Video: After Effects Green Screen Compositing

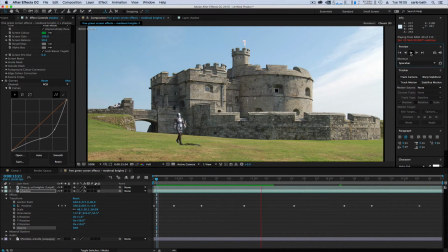504s
But obviously, you know, it's got to be keyed a lot better than that. You know, the key is not too clever on that. But you sort of get the general idea of what we're sort of aiming for in the scene. So that don't look too bad, as you can see. It looks pretty realistic there. And he's sort of walking along, doing his thing.
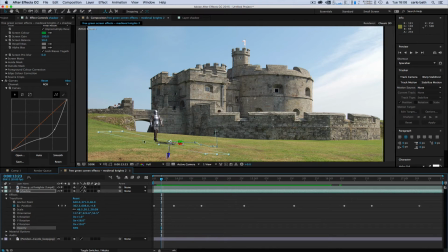522s
You can sort of obscure
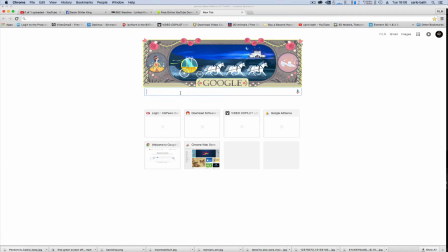525s
his legs if you want, if you get say for instance if you go rocks for instance,
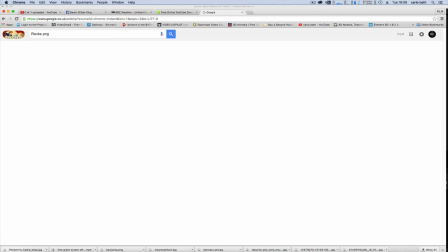534s
PNG, just download a rock PNG file.
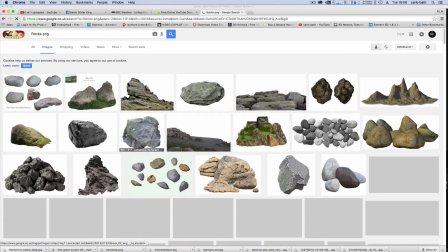538s
Let's go to images and we can say for instance that if that's a PNG,
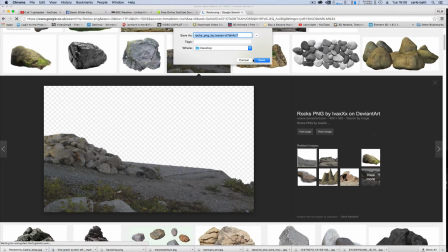545s
yep, so let's just save that image as and put that to my desktop and let's go back to After Effects.
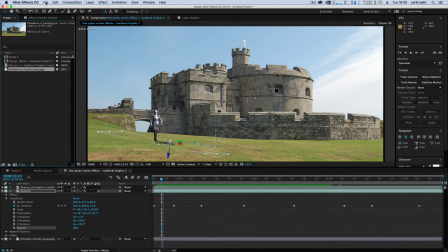554s
Here, go to file, let's go to import file,
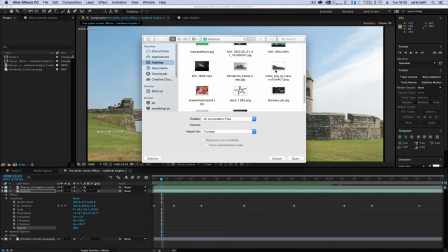559s
let's find out what we just did or downloaded and then let's just bring that in
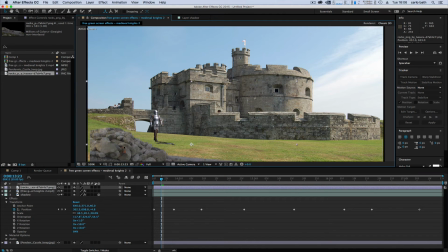566s
on top and you can sort of scale this up, sort of obscure part of his body if you want, just to make it, just to give it a bit of that sort of depth, if that makes sense,
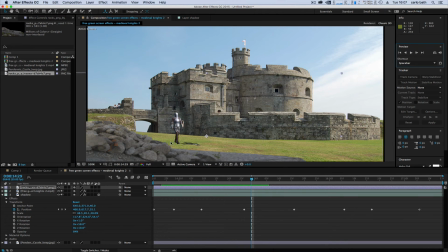580s
and then you can sort of color correct that later on. But whatever you put in front of him, he will walk behind, obviously, because it's like, you know, sort of masked as well.
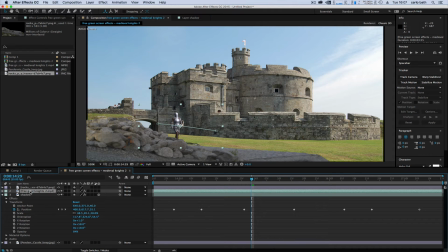594s
But what I'm going to do is I'm going to get my green screen night, and then what I'm going to do is I'm just going to do a bit of colour correction to him.
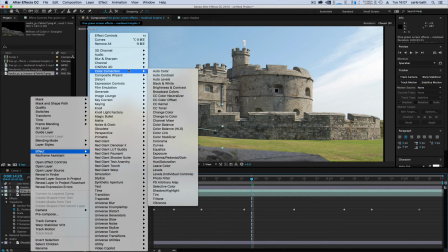601s
So I'm going to right click, go to effects, go up to colour correction, and then I'm going to go to photo filter.
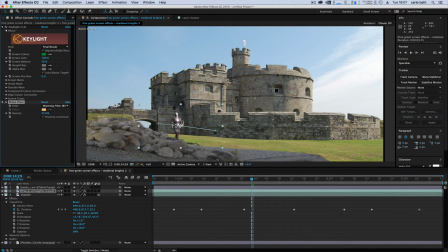608s
And all that's going to do is that's basically going to match the character up to the lighting of the scene. As you can see, he's walking, and he don't look too bad at all.
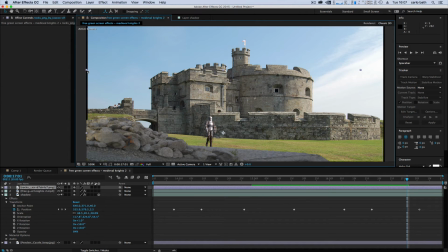621s
And then I think it's a case of just, you know, blending the scenery around him. So you can, let's go to a scene and just stretch that out a bit so that sort of fits.
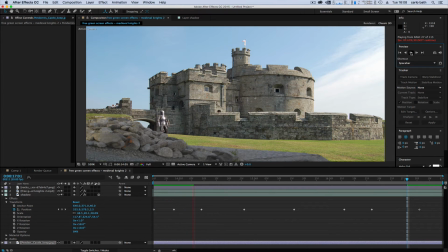640s
And just basically, you know, making him look as realistic as possible. We should see the shadow there. Obviously, a bit of key correction or colour correction. Make sure your keyframes are a lot better than what I've just done,
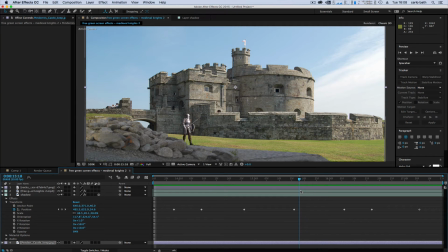653s
but basically it's sort of giving you a rough idea of how you can sort of make a character, a green screen character, look quite cool in a scene. And if you wanted to, and if you wanted to be very,
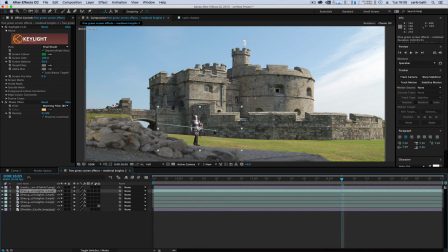671s
dramatic, you can duplicate this guy quite a few times, alright? And then you can bring one over here, maybe down here. You can get a second one and bring this one down here.
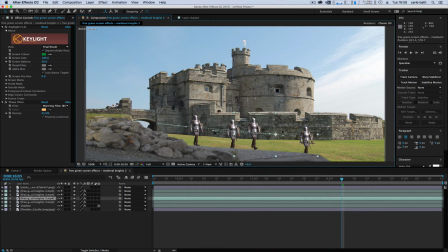686s
Get a third one. Maybe bring him down here. And then all of a sudden, you've got an army. Obviously, because it's keyframe, you'll do the keyframing individually.
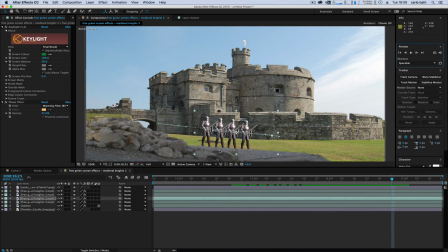702s
But I sort of think you get a rough idea where we're coming from or where we're sort of going with that. He could be like a superhero that can morph into loads of different people. Anyway, so that's basically how you do it, and I think it works quite well.
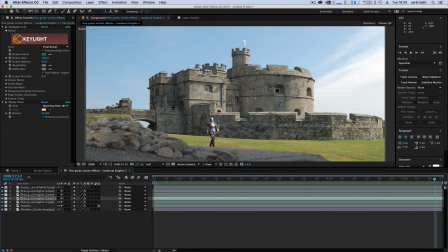721s
So let's just get rid of them ones because that was a bit of a stupid idea, but he don't look too bad at all. So what you can do is you can also get a new adjustment layer. Let's do an adjustment layer, make sure that's on the top like so.